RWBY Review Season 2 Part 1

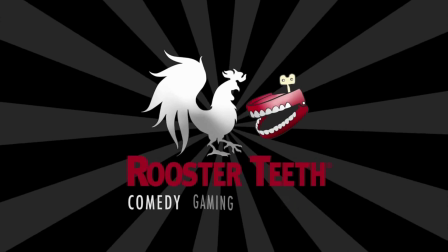0s
Yeah, so this is a thing. Might as well talk about the continuity era right now because it really isn't a perfect time to talk about it.
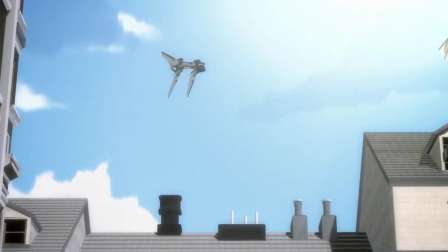7s
The continuity era I mentioned back when I discussed the diaries has more attended two separate plot holes, and it's either really funny or sad how bad these guys are.
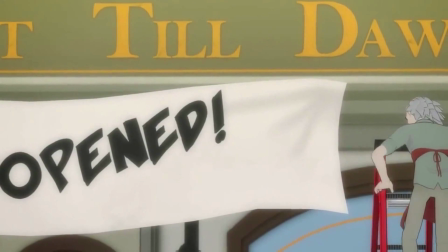14s
Okay, so Ms. Judgmental talks about the festival, and then the tournament. She says this.
Remember everyone, the Vital Festival is only a few months away.
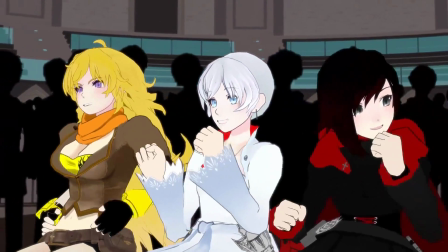23s It won't be long before students from the other kingdoms start arriving in Vale, so keep practicing.
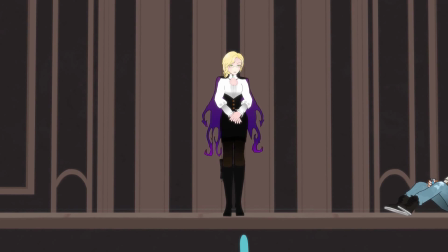30s
Alright, now it's not explicitly stated, but that made it seem like the tournament would be held during the festival.
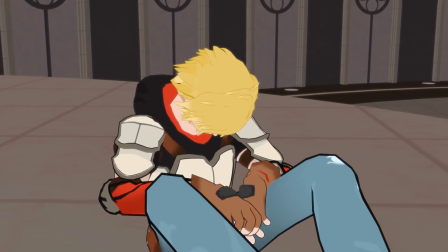35s
Okay, still with me? Skip ahead a few episodes to before the start of the festival, and we have an old man tying up a sign that says, Welcome to Vail.
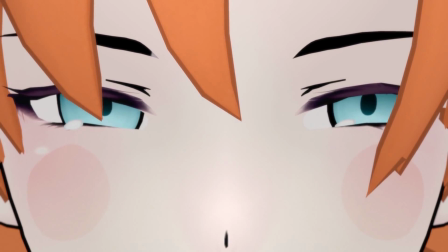42s
Now, most festivals are held for the townspeople, and have very little do with attracting tourists, and the sign it would be up would be about the festival, not welcoming visitors.
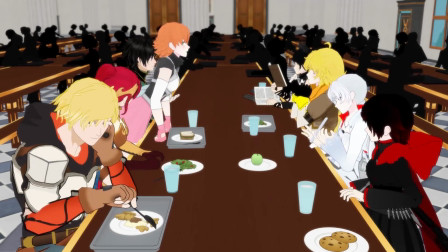51s
So it would seem that attracting people is something this festival does, and one such event in a festival like this would be the martial arts tournament between different schools,
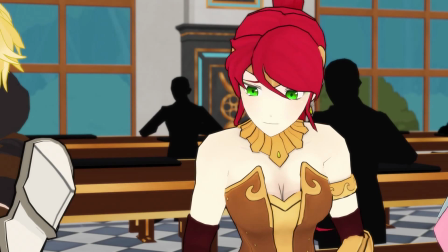59s
as kind of a micro-olympics.
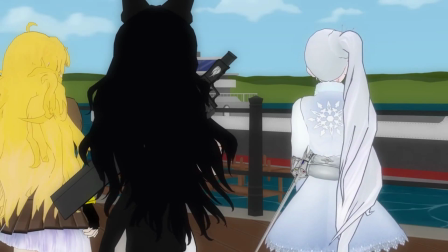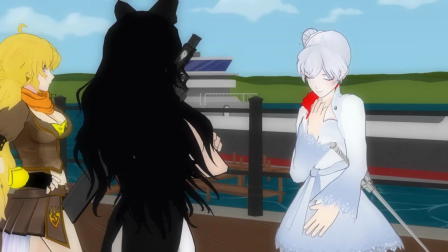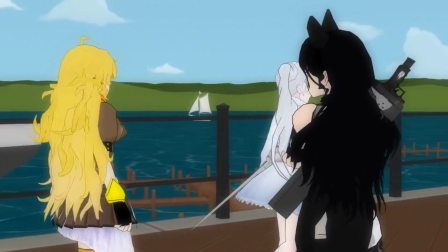71s
Now she didn't explicitly state it was a tournament for the students, so it can be anything, but this is really starting to lean on my side of the argument.
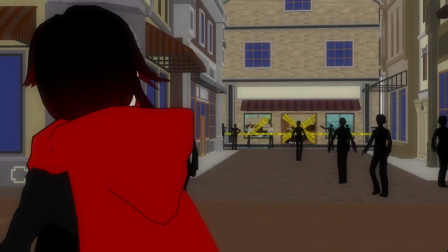78s
Then Weiss plans on spying on the students who she thought would arrive on that day in order to cheat her way into a win.
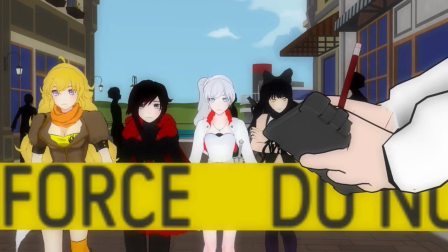83s
So yeah, I'm gonna have to say I won this. With that said, we have two ways to take this. The tournament was supposed to be during the festival and they changed their mind in the writing process and pushed it off for a while.
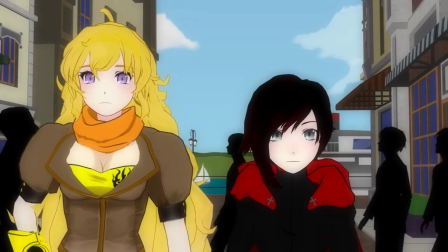92s
Or the students had a tournament that we didn't see and then the tournament that is being talked about in this season is just another tournament and this might be an every semester thing.
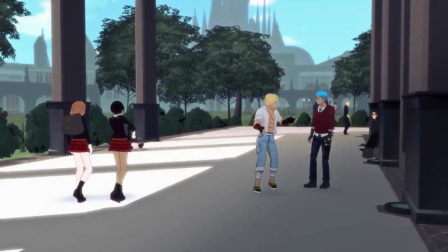100s
The second continuity error comes from the second season. Just assuming that Beacon semesters are the same as every other school, why are the students from other schools just hanging around?
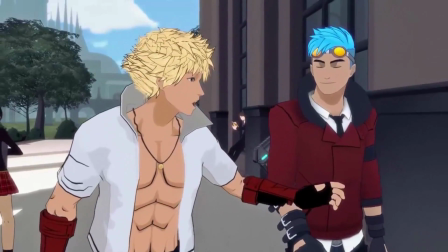109s
Assuming that all the schools have a similar school year, why would there be a student from another school when there's less than 24 hours before the semester starts?
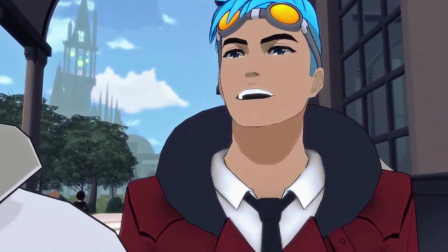116s
And it can't really be just son's friend, because no one seems to notice that he has a different uniform and they seem to be indifferent to his presence.
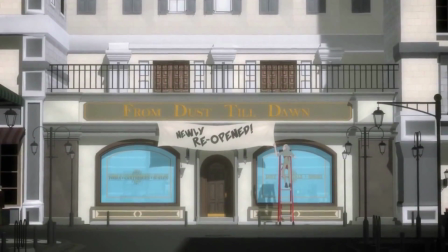123s
So ignoring the fact that this old man took an entire semester and a winter-slash-summer break to reopen his store,
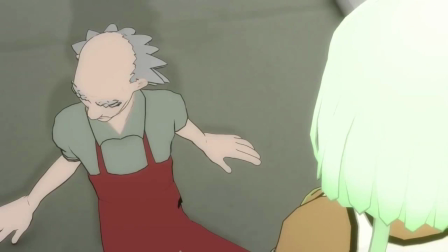128s
we have a scene that seems alright on the surface, but even thinking a little bit about it takes it from a decent scene to a pretty terrible one.
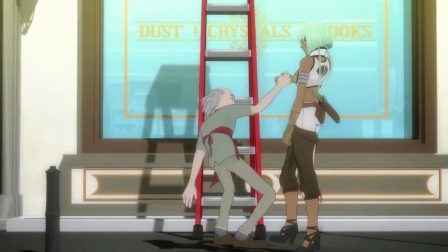135s
First, I'm going to talk briefly about the sound design, then I'm going into a long-winded rant about the setup for this scene and how terrible it is by comparing it to Pulp Fiction.
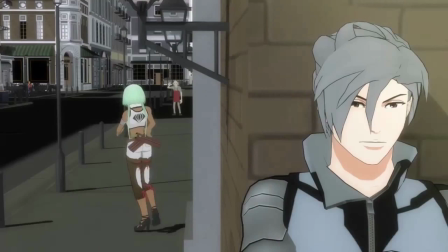143s
Okay, the sound design is pretty bad, but at least it's not just lazy Foley work like in the first season.
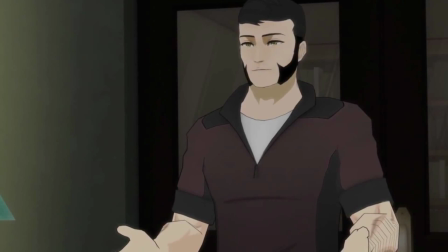148s
It's just highly inappropriate. So we have this guy shutting books like an asshole because he's an asshole.
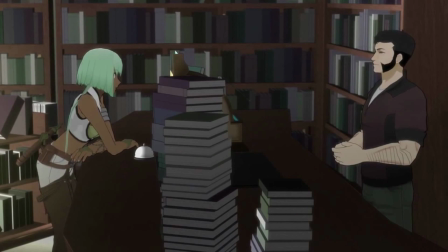153s
The first one sounds more like an actual book being shut, and the next 15 have this weird echo and explosion aspect to the end of it, and it just sounds awful.
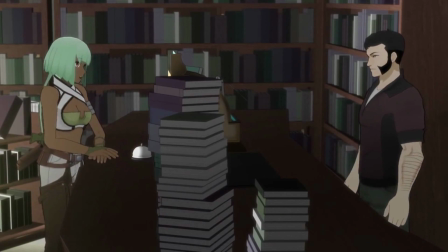161s
You can claim this is to be nitpicky of me, but it hits on a much larger problem that isn't nitpicking. Tone.
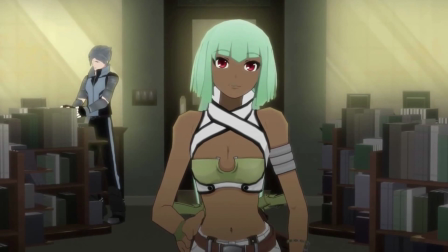167s
See, this is supposed to be a scene in which people intimidate and kill someone like in a mobster movie.
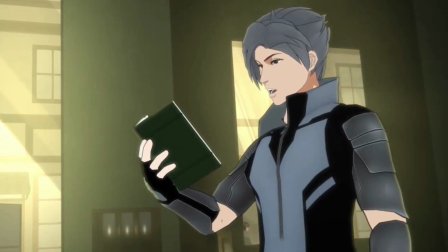172s
This sound effect, no matter what Rooster Teeth might be trying to infer here, takes the tension that was being built up and tosses it aside.
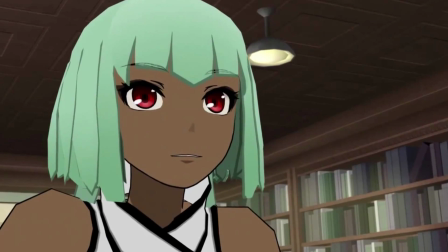179s
I can make a joke by ruining a scene from another movie, but I'm hoping my audience isn't nearly as stupid to need me to do that for them.
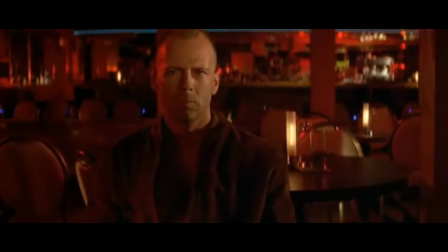187s
Alright, how does Pulp Fiction come into play? Well, in the similar scenes between the two, two henchmen banter a bit before going into the place to kill the dude.
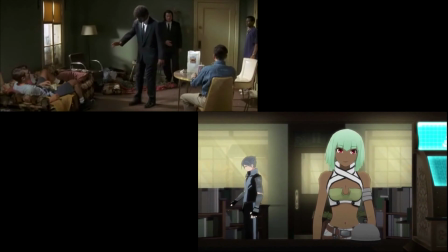195s
Then they go into an area in a nonchalant manner and the person they're going to kill is caught unaware.
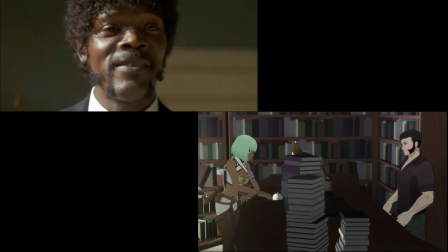199s
Then one of the two henchmen banters a bit with the person they're going to kill, and the second henchman messes about in the background and makes some noise every now and then.
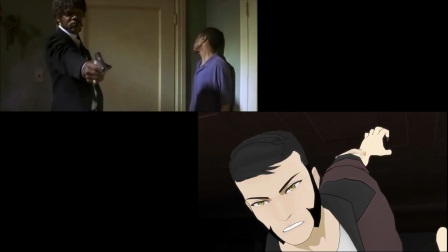207s
Then the main henchman stops messing around and threatens the guy. Then they kill the guy. And finally they leave in the same chill manner that they left.
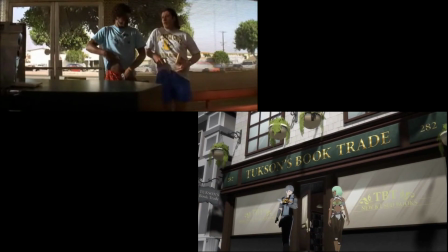215s
So I'm going to have to say that this scene was probably heavily inspired by Pulp Fiction's counterpart. The difference is in its presentation, writing, and believability.
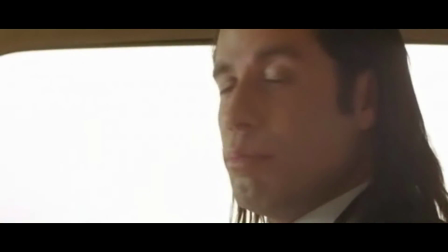223s
The banter in the beginning of this scene is used for character establishment in Pulp Fiction. Showing our who these characters are, what motivates them, showing us how they hold themselves, and what makes them angry.
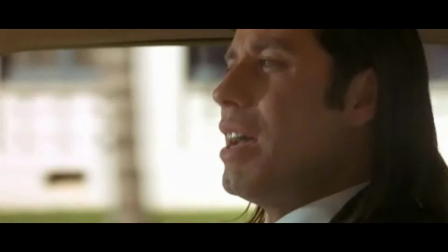233s
See, this guy doesn't like being proven wrong. And there's even a bit of appropriation here to add a bit more to the next scene.
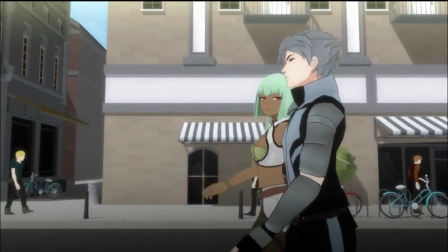240s
Ruby does the same, but with a lackluster result. It does establish the characters, but in a more bland and generic way.